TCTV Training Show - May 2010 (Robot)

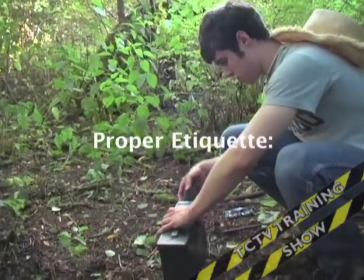15:09 Take something out.
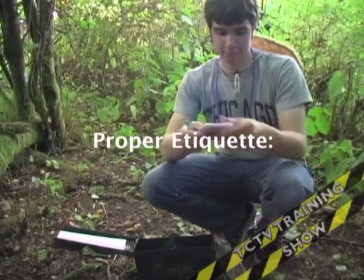15:14 Sign the logbook.
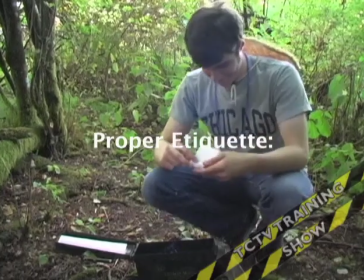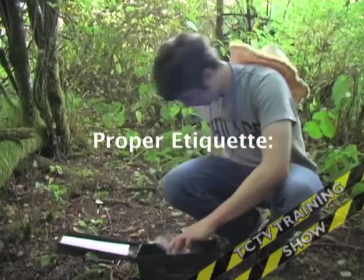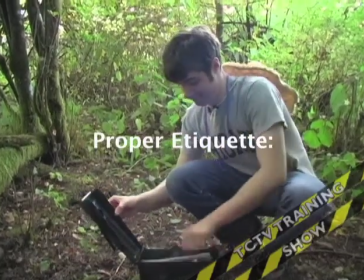15:27 And place it back how you found it. Both are hardworking and will serve you well.
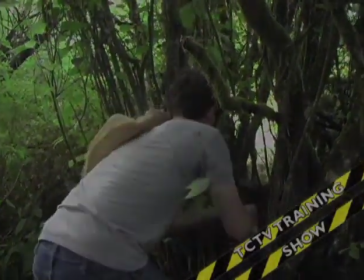15:35 For more information on how to get involved, Visit geocaching.com.
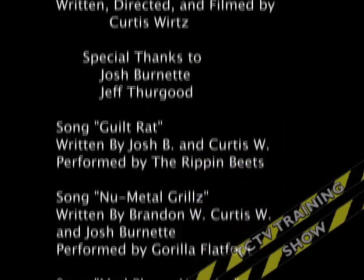Processing humor algorithm. Results are funny. Ha ha ha ha ha ha ha ha. Comedy is an excellent way to express enthusiasm in a video and to hold the attention of the audience.
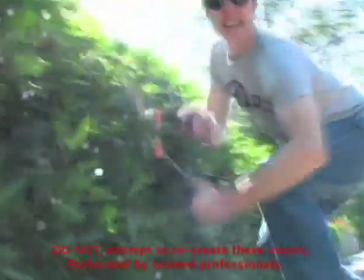16:10 Curtis began his segment with a narrative bordering on the absurd, but it really sold the free-spirited mindset of geocaching.
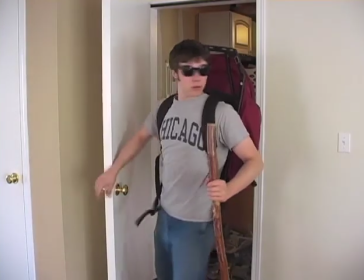16:18 A good voiceover is informative and engaging, but allows the video to speak for itself between sentences. Would you like to save your project? Most certainly. Saved as Untitled Project 1.fcp. Did you at least save it on my external hard drive? What do you think I am? A mind reader? Let's get back to the project. Another thing that stood out in the video was the producer's use of original music. Each song captured the mood perfectly, and all are perfectly acceptable to air on TCTV. It may be tempting to want to add copyrighted music to a video, but that is prohibited without consent from the artist or label. One option is to find music with alternative permissions.
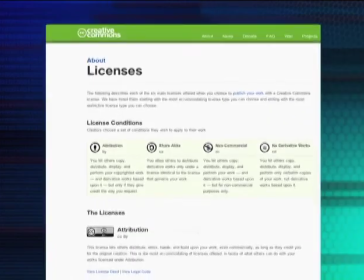17:07 Creative Commons licenses are a free way to mark creative work with the freedom the creator wants it to carry, so others can share, remix, use commercially, or any combination thereof. You can learn more and find media at creativecommons.org. But if you use the royalty-free music on my desktop, you'll have access to such classics as Mambo Mia. Close iTunes. Sudo close iTunes. The only real criticism I have computed is for the title showing during the proper etiquette section.
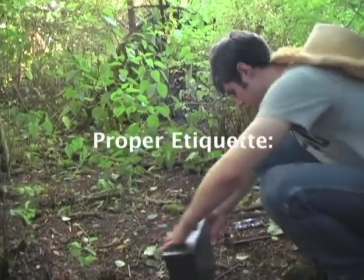17:47 Lower thirds, also known as captions and supers,
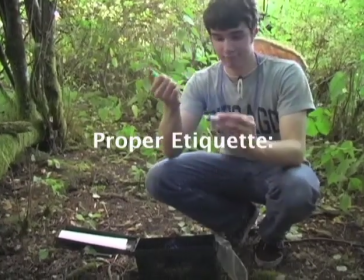17:51 are lines of text placed in the lower area of the screen so as not to obscure the video behind it.
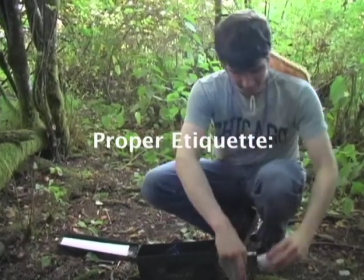17:58 Drop shadows are commonly added to make white text more visible and readable against light backgrounds.
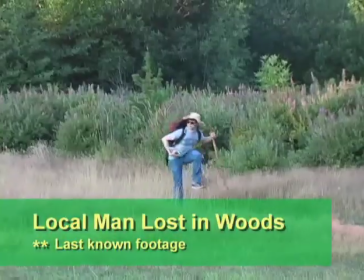18:04 Lower thirds can also contain graphical elements such as boxes, images or shading. For extra style points, you can crop one of my free video jump packs to make a simple, animated background. Great tip, Applebot. Remember to always put your supers on the timeline track above your video, so that they truly superimpose the footage. Hence the name. Wow, I just got that. Naturally. Thanks for your unique video segment, Curtis. Let's move on to another project by Ron and Rhonda Servine.
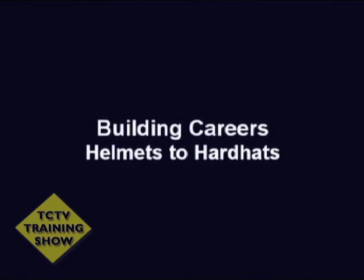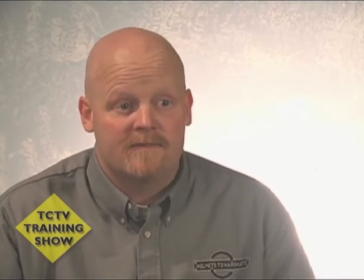18:51 Helmets to Hard Hats is a national program that connects National Guard,
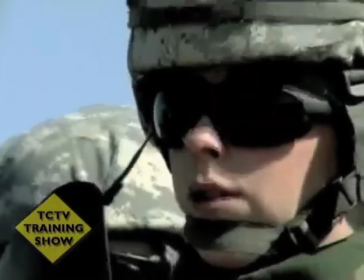18:55 reserves, and active duty military members with quality careers in the construction industry.
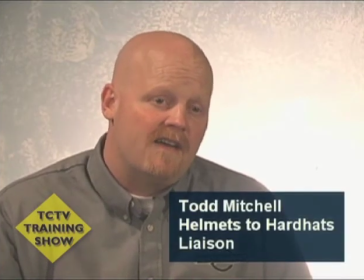19:01 The Joint Apprenticeship Training Committees have the ability to advance veterans.
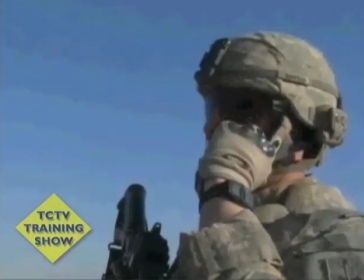19:08 They'll test them to see where their knowledge and their past experience is in that craft.